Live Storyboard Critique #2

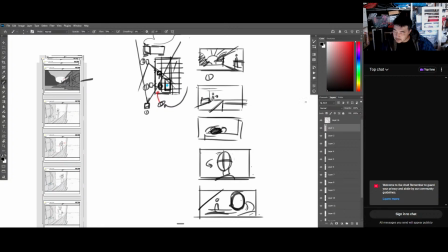(16:28)
Let's just add in this shot.
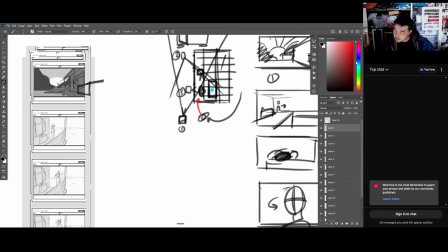(16:33)
Like, why not just pull out a little bit more and add in that blue rock thing right there? You also have a lot of dead space right here. So maybe just readjusting it a little bit more like this.
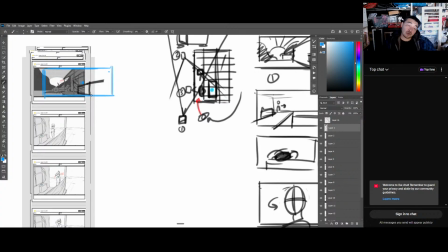(16:50)
So my question is, how much action can you show in this one frame? Maybe like, again, what if so let's say this guy, he comes out over here, and then he comes in right here, and he sees the rock,
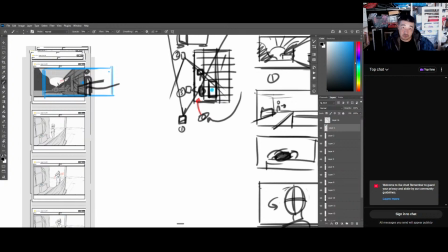(17:07)
but then now there's a lot of things competing for your attention. Like, what are we really looking at here? Like, is the main thing the sun? I am not sure. So what is the main, what is the core of this moment?
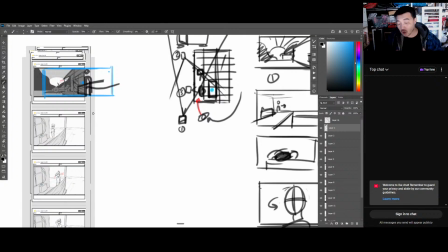(17:28)
It's all competing with each other. When I looked at the animatic, it looked like the main thing was the relationship between this girl and this boy. But here I'm not sure. Like, it seems like this is important. That glowing thing.
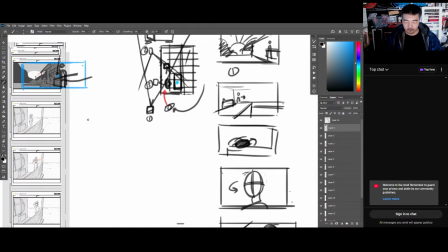(17:47)
So how do we simplify it? Do we just, also, I'm seeing like we're revealing, which I need to know more information about this scene.
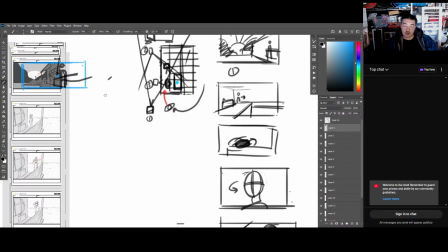(18:02)
But why not just start, like, I'm always about keep it simple.
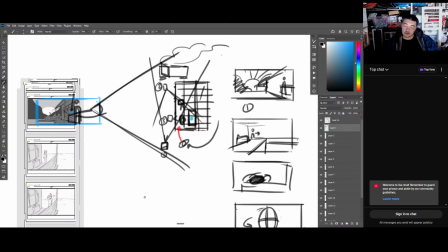(18:09)
Why not just start right here? Like, why not start wide
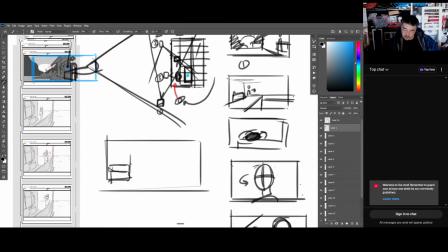(18:17)
on the car? Here's the frontal of the car. Here's the thing. I know it's boring. It looks boring, but I think what's most important is clarity.
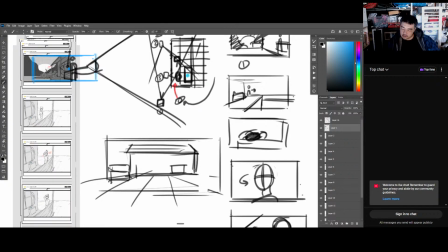(18:30)
Like, be clear. Like, what is, so let's say here he is, and he comes out right here, and he comes around. Like, we're establishing where we are. Again, I know this looks boring, but it's clear.
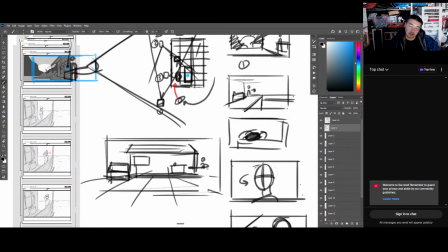(18:46)
Like, when I first looked at this, I'm seeing this car, the sun, all this is in shadow. Maybe the sun is important.
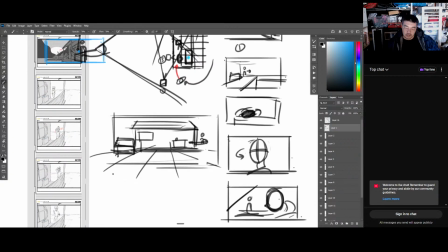(18:58)
But anyways, we come through, and then we go to this shot over here. Like, my whole thing is like, show me the lay of the land. Show me where I am. Like, when we do things in filmmaking, you got your master shot.
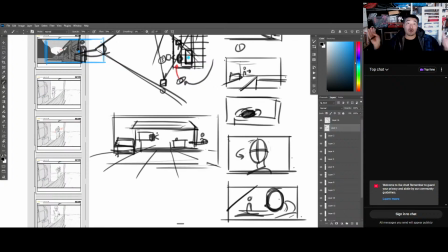(19:16)
So what's the one shot that you could cover the whole thing? And that's why I'm choosing this shot.
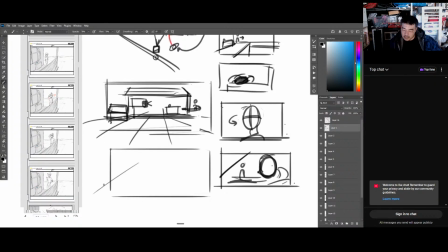(19:22)
I mean, you could also, why not cover it all from like a higher angle where it's,
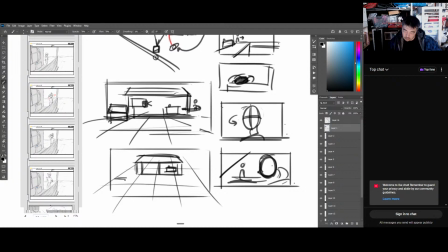and he comes over here. Again, you will see the woman, the girl right here, but
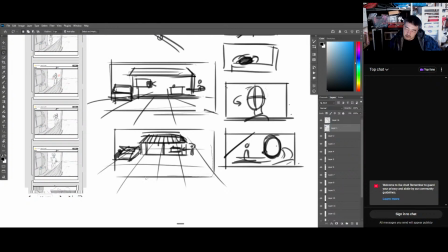(19:59)
I need to know the intention of the script. But I mean, you could easily move this around like here to make it look a little bit, compose it however you need, or it could be like this. But again, it's
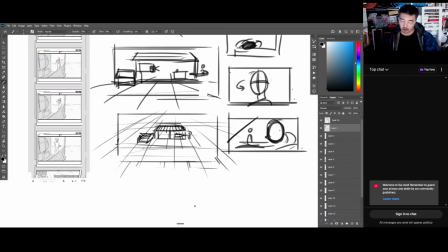(20:18)
how do we cover ourselves so we don't have to do so many setups? So we know that there needs to be a camera on the guy, camera on the girl.
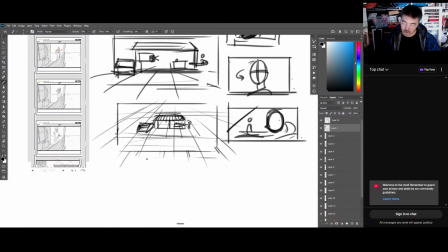(20:29)
So,
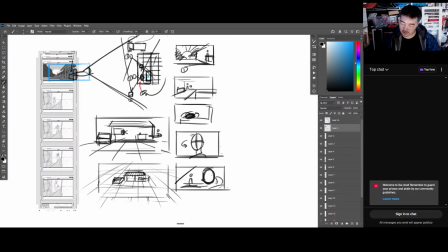(20:32)
so let's say we have this right here. Maybe we could have him come in.